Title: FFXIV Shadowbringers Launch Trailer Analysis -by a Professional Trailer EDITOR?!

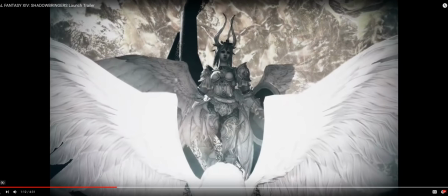[3:56]
So now we get our second piece of information, which is that we know that these things are or were like people from either an old time or like they died and they turned into Aether, you know, because the Final Fantasy universe, like nobody ever dies. They just kind of like go away into this life force energy and then they come back.
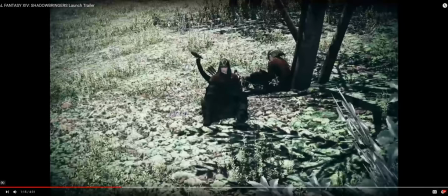[4:16] that were caught in the path of the flood so the flood it looks like the flood is like this huge event that has taken everybody away once the change is brought there is no going back
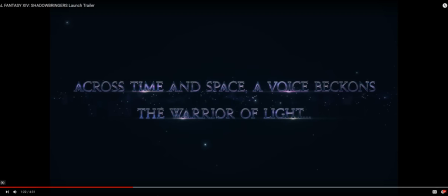[4:33]
now see i think that there's a setup there where she says you know once they're changed there's no going back but that's a good uh not necessarily it's not a red herring but it's a uh it's a way to set up the story of like uh to set up the stakes of this
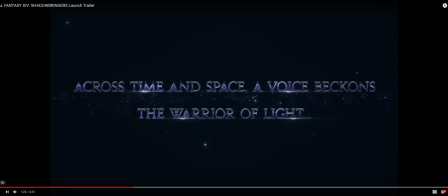[4:50]
trailer it's like once you get turned you can't go back so there's that risk that if you get you know you you can't have these things like turning you or else like you know your mission or your like purpose is you know it's it's gone. So that's setting up a good, that's setting up the conflict, right?
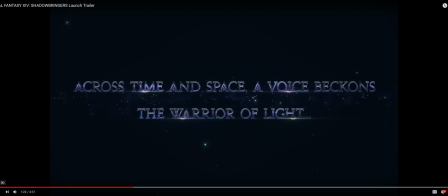[5:09]
Because all, all entertainment, all, all movies and video games, it's setting up a conflict. And now we have this title card right here. These are what these are called. They're called cards or title cards are basically a way to explain more of a trailer or more of a,
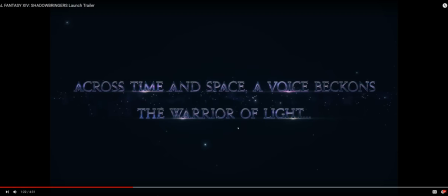[5:29]
or to help guide the story along. And in my experience, this there's a lot of words on this card right like if you've seen movie trailers and all of and other uh other trailers from uh mainly popular popular movies like the most you'll the most like
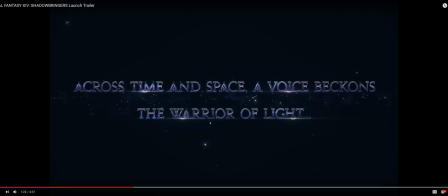[5:47]
you'll have like words on a title card like this is like three words you know like three maybe four but this is like this this title card is like a whole paragraph you know compared to um
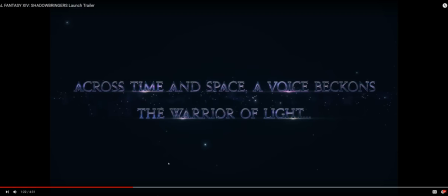[6:03]
some of the other movie trailers but i think it's okay because not only is this a launch trailer but it's a launch trailer for folks uh like you and me who know of the game who uh who play the game
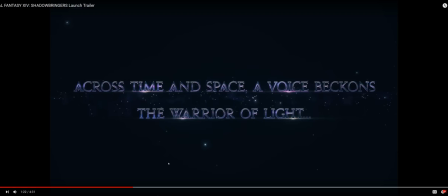[6:18]
and uh to get and you know like final fantasy 14 has always been about the story and the the content so having a title card like this um i think it's a little bit revealing because uh when we have across time and
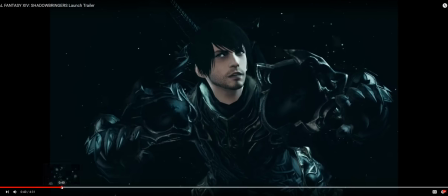[6:35]
space like we already sort of know uh that we're going through some sort of void or
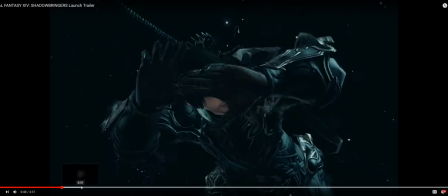[6:40]
some sort of space so if it were me i would just say i
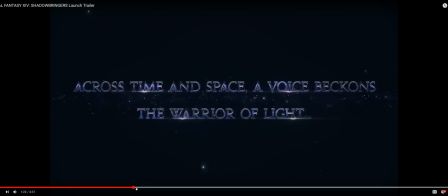[6:46]
wouldn't say across time and space i would say um i would say something like you know a voice you know the or like the voice of time and space but then again it like all depends on the story i don't know the story but uh but to get
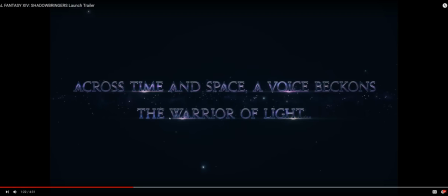[7:04]
maybe you don't even know like the uh maybe you don't even need like the warrior of light you could just say across time and space a voice beckons because we already know our here our warrior of light is our hero of the story anyway enough about the title cards it's like a huge like like at
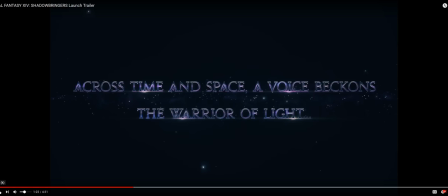[7:19]
work and all that it's like a huge deal like there's tons of people weighing in there's like you know 10 people anyway we're gonna keep
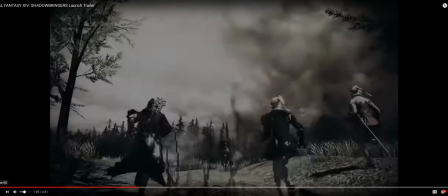[7:27] going the eternal light of these creatures has
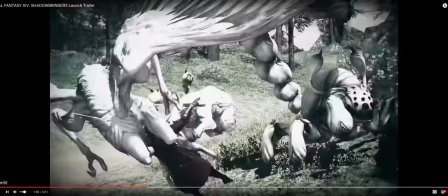[7:32] confounded us for nigh on a hundred years but each we have put down another has risen
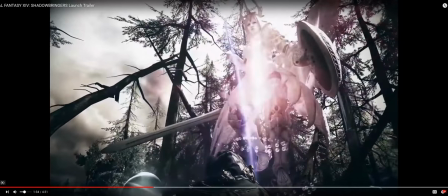[7:37] up in its place so a little bit of repetitiveness uh with this because we already know that the creatures are there um but it's i think it's okay because
we get a little bit more piece of information at the end where uh we talk about what was it another has risen
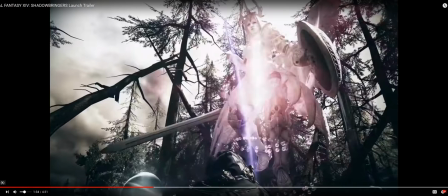[7:55]
up in its place all right another has risen up in its place so basically that means that when these things are killed another one comes back you know to life sort
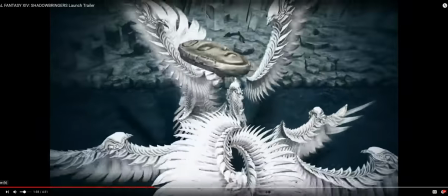[8:03]
of like zombies but they're light zombies born of the self-same ether relinquished by its predecessor
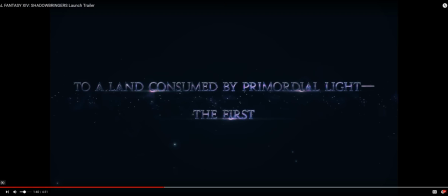[8:13]
so another title card to help out the story along uh i think this one's fine because like the style of the trailer is to paint a really uh in-depth world like we already know that we're totally in depth but uh for those who might be watching it for the first time it's
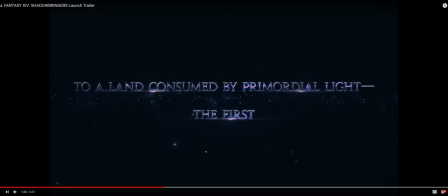[8:31]
uh it's interesting and we get our first piece of information here, the first, which
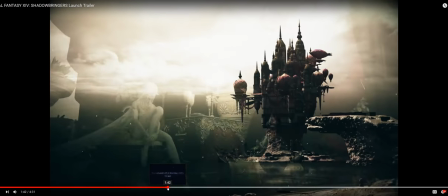[8:41]
is these guys right here. So a lot of times whenever you have an establishing like card where it's like, you know, the the first,
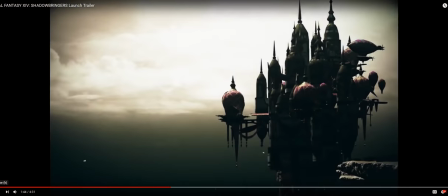[8:49]
the next shot usually should always like, you know,
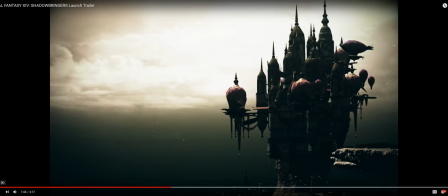[8:55]
should follow the information, right? Because we have the information the first we have we have this establishing thing we we eventually
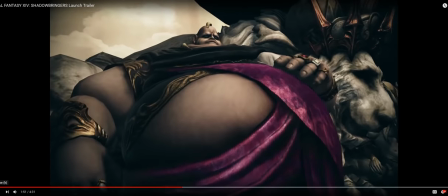[9:06]
join and see our first villain that's Vothry he's
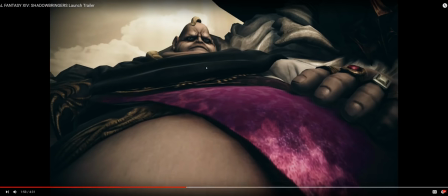[9:13]
such a villain because he's like got these dark eyes and he's all big and you know and brah
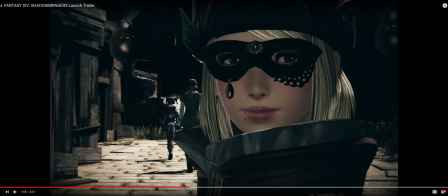[9:19]
oh so it looks like uh Lise here uh one
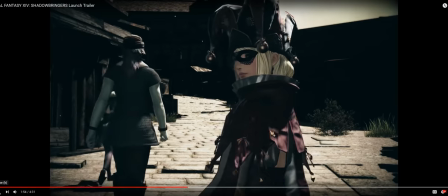[9:25]
of our other characters she might be in disguise and then we have
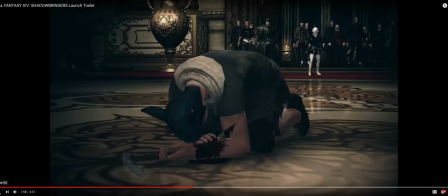[9:31]
our uh you know mentor character ah and this one's interesting because
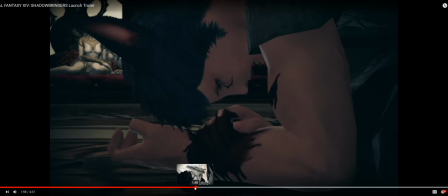[9:37]
now now that we know like these two shots establish like a huge amount of uh
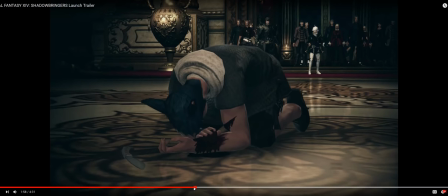[9:44]
a huge amount of like story part right like on the one hand we have our warrior of light and alice in the background uh and this poor uh cat boy guy which looks like he has something in his arm that's like spreading
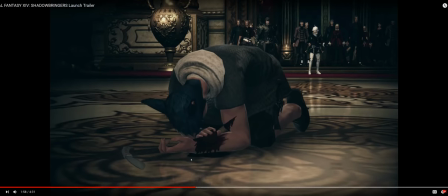[10:00]
so my take with these two shots spoilers right is that uh this guy this little cat guy he's doomed he's going to get turned
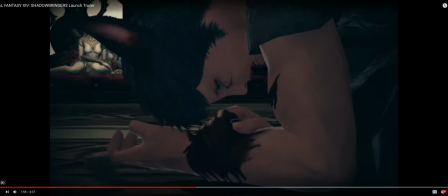[10:11]
into one of the things and we see that because this next shot uh we have our we have some of those white looking statue things there we've already established that they were once human earlier in the trailer and so
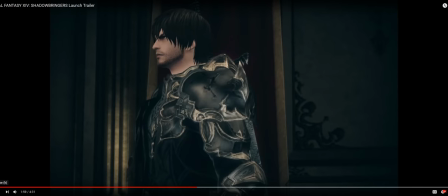[10:25]
now we get to see like this this spoiler just out of two shots
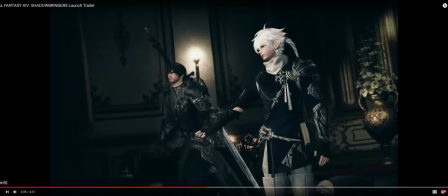[10:30]
and we get a more of a reinforcement with the
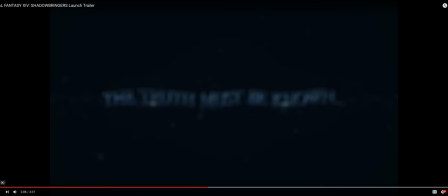[10:36]
bad guys saying you know this is what we need to do a
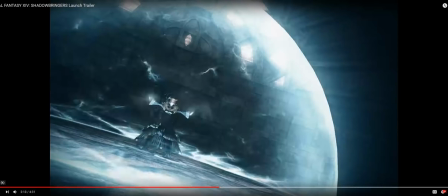[10:45]
good title card it creates it creates wonder it creates stakes and now we're at the part of the trailer where it's a lot of uh it's going to be a lot
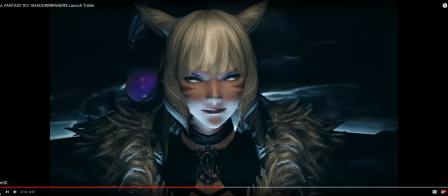[10:53]
of montage it's going to be a lot of our
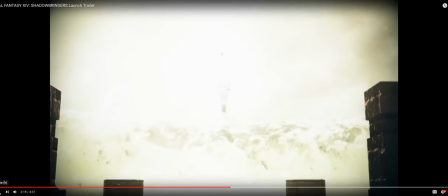[10:58]
main characters having them do like some cool stuff and the delia's there this world's beyond
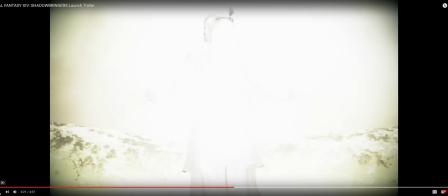[11:04]
saving no it's not we're gonna save it we're gonna save it but because of the trailer it's always good in every single trailer you always set up the stakes you always set up that that one line that's like we're not gonna make it you know it's always
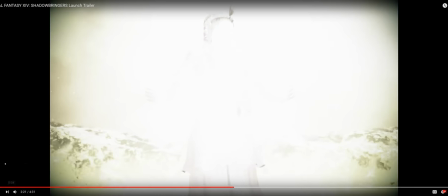[11:21]
it's always funny always gets me every time like those who try to save it
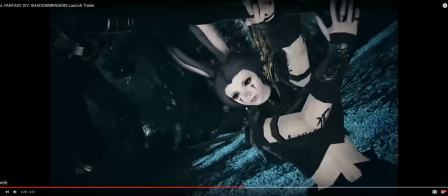[11:29] this world has had its fill of heroes
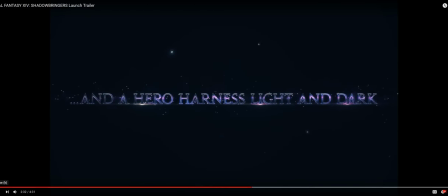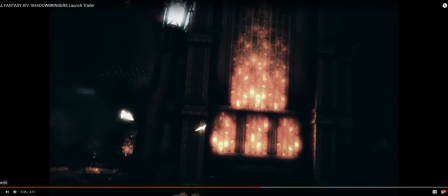[11:37]
oh this is funny i think he's gonna just smile like after he waves his hand over his face uh
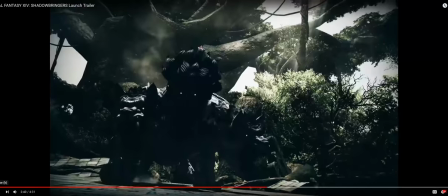[11:43]
it looks like now we're previewing some new dungeons some new primals some enemies looks really cool.
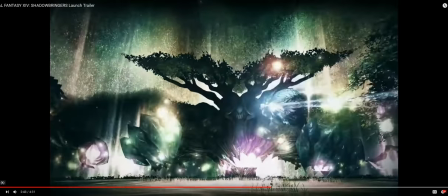[11:49]
This to me looks like a transition phase. Incredibly beautiful, all of that jazz.
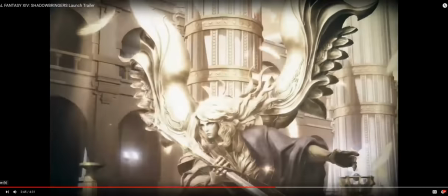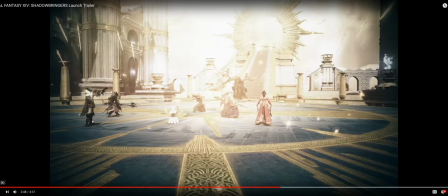[11:59]
Ah, and here we get our first look at the next primal in that we're going to be fighting.